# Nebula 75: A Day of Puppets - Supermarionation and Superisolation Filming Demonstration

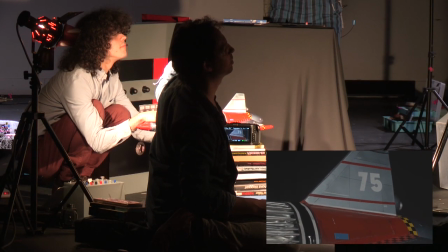(65:59)
Normally we'd use our little canvas or canvas backing. We might push it back and forth.
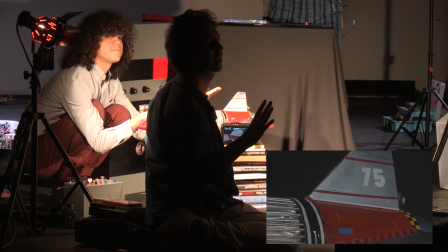(66:04)
But this gives you an example. So the other thing is not it's just a wide-angle lens, but it's to shoot it at a faster frame rate.
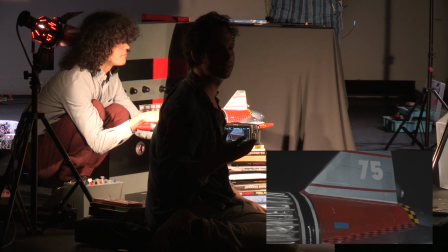(66:09)
Normal film is 25 frames a second.
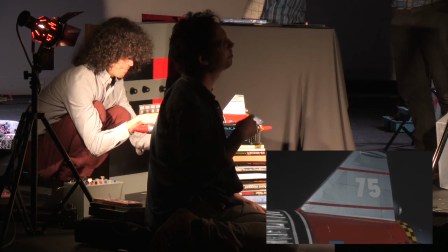(66:14)
We shoot the puppets at 24 frames a second, but the special effects at 120,
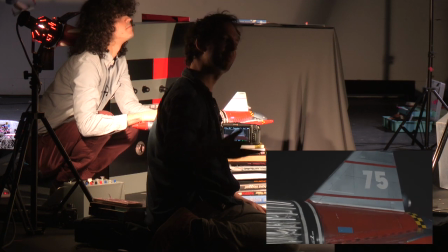(66:20)
so it's 5 times faster through the camera, which means that when you're playing back 120 frames at 24 frames a second,
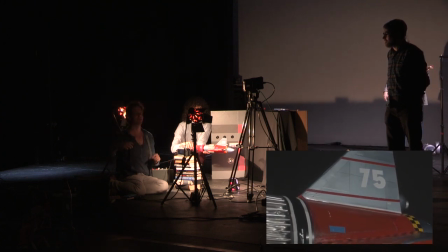(66:28)
you've got more information within that 24 frames, so it makes everything seem to move slower, and it takes a lot of the bumps out of it. So we'll do those wobbles become graceful suddenly. Yes, well, that's the idea. Well, we'll give it a go now.
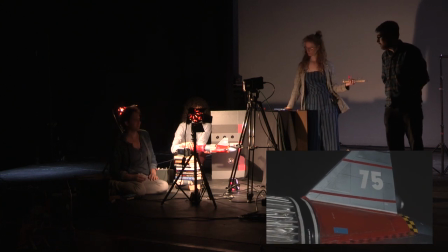(66:43)
So, if I hit record, and Elliot, if you take the Nebula 75 whooshing past through space.
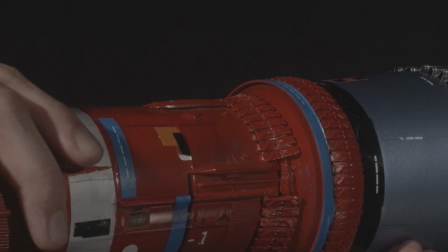(66:51)
That's the wrong direction. Just getting a run up here. Oh, okay. That might be a bit too fast.
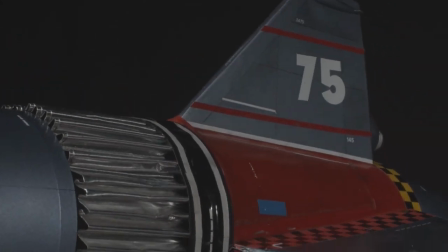(66:56)
No, just start with the fin there, and then just sort of just gracefully pulling away.
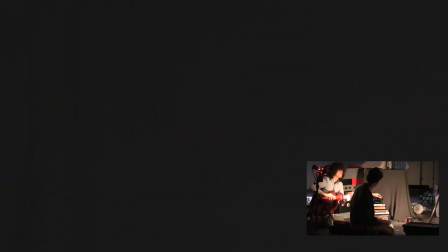(67:01)
Bring it out, just pulling away. I wasn't recording that, so I have absolutely no idea what's going on there. All right, let's try that again.
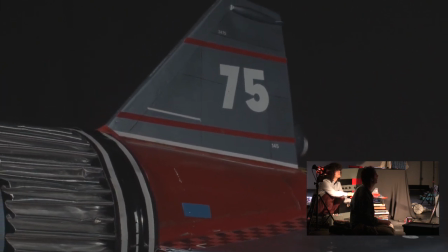(67:11)
Now I'm recording. Okay, and out. And again.
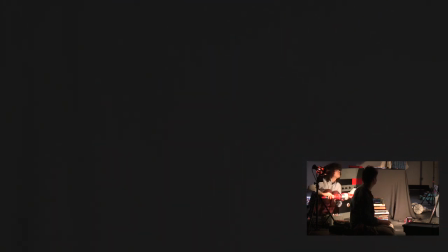(67:19)
And out. And again, but a bit slower.
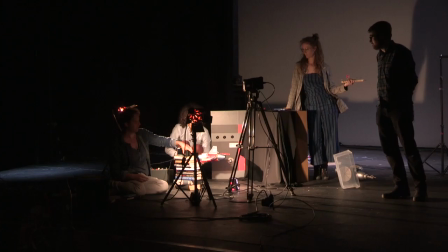(67:26)
All right, then I should be able to, theoretically, the feed might go blank for a moment.
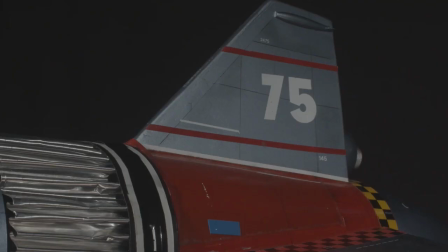(67:32)
I should be able to play that back for you so you get an idea.
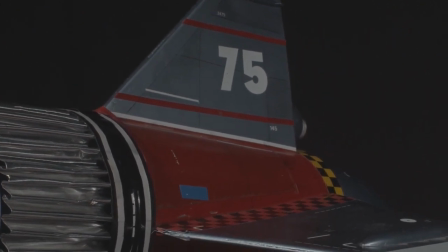(67:42)
Sound is also a big part of this as well. So obviously we've got the extended motion and the smoothness here, but imagine those rocket sound effects on top.
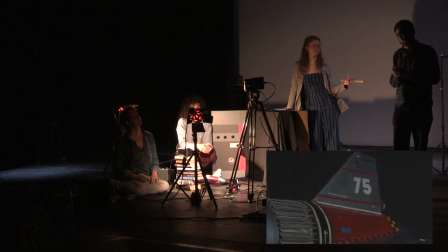(67:52)
If something happens that you weren't expecting, like say a spark or a piece of dust or something, an added sound effect can also cover those up in a way.
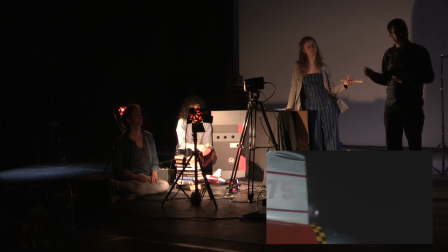(68:04)
It's not a model shot, but for example, in Short Circuit, a piece of the set fell down in front of Rusty that wasn't planned for.
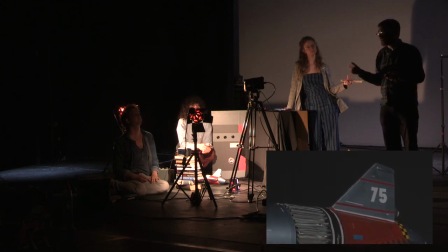(68:11)
Add a sound effect in there and it becomes this comedy moment. I would like to say that moment was entirely planned.
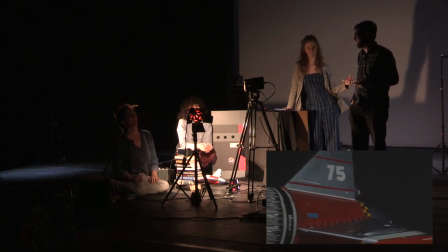(68:18)
No, genuinely it was. Was it? All right. Yes. I prefer my version. Never let the truth get in the way of a good story.
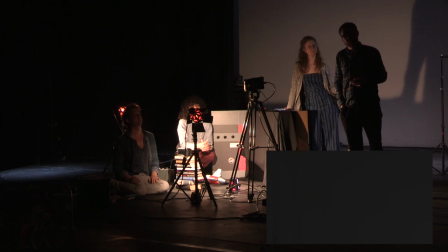(68:24)
But as you can see here, this gives you the sort of idea. It's just slower. It gives it a bit of motion. If you could go and get the Dave Mobile.
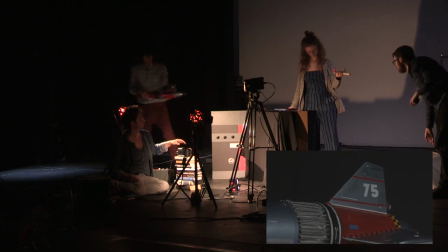(68:35)
And I should say as well, the Nebula 75 was built for us by Hilton Fitzsimmons.
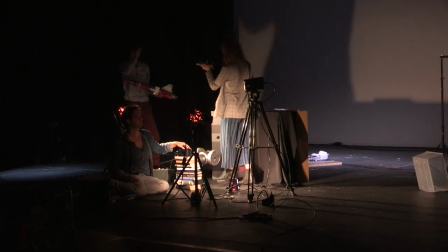(68:40)
And one of the things to notice in his models is he follows, again, what they were doing in the 60s, really overly detail as much as possible.
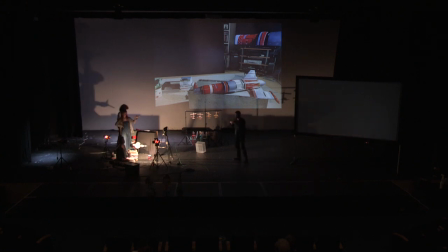(68:49)
So you've got those panel lines, you've got bits of grease, lots of detail, because once you've lit them brightly and then stopped down, a lot of that detail tends to get washed away, but to look good on camera. So the more overly detailed, the better.
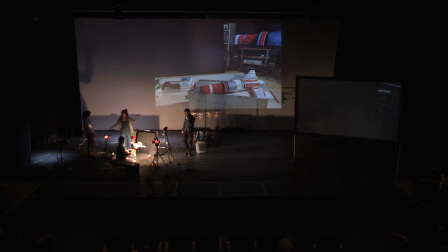(69:05)
Yeah, so the sort of, well, not overly detailed, it should be sort of just enough to give the sort of hint that, you know, that there might be like real aircraft have panel lines,
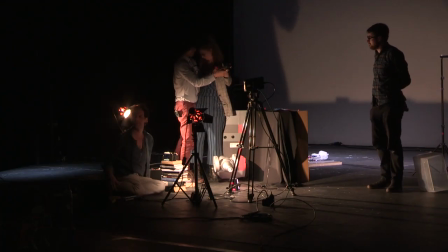(69:12)
etc. You're trying to get as much realism into it as possible.
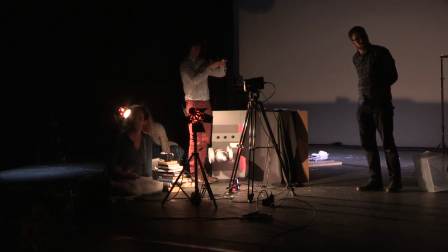(69:16)
I mean, I think there's a difference between what they were trying to do in the 60s, which is trying to get to genuine real life,
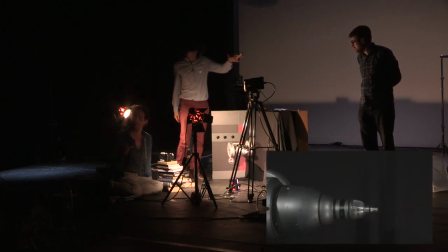(69:22)
and what we're trying to do, which is to recreate what they were trying to get to, if that makes sense. They're slightly different.
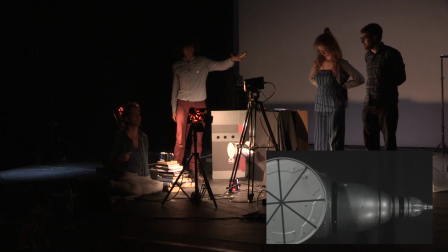(69:27)
They wanted realism, we want it to look like what they actually got. So, I can see...
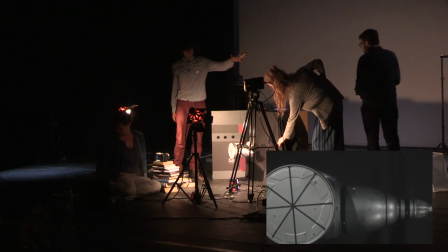(69:34)
can you bring... You've seen the crease. Yeah, if you could.
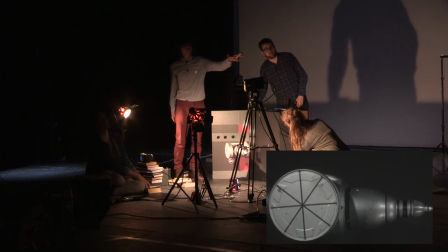(69:39)
I mean, this is just, again, just to sort of demonstrate really high speed. Elliot will fly through.
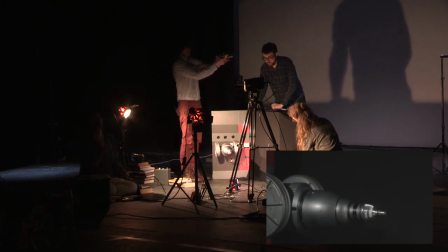(69:47)
Also, these spaceships are made of, they're made by Hilton, but again, with things you happen to have to hand. We discovered something in the course of this. Apparently, the Nebula 75 is made from a coffee grinder, or a tea dispenser, I think it was. Yes, it is, yeah. So, Elliot. Yes. Would you like to put the lethal wheels on?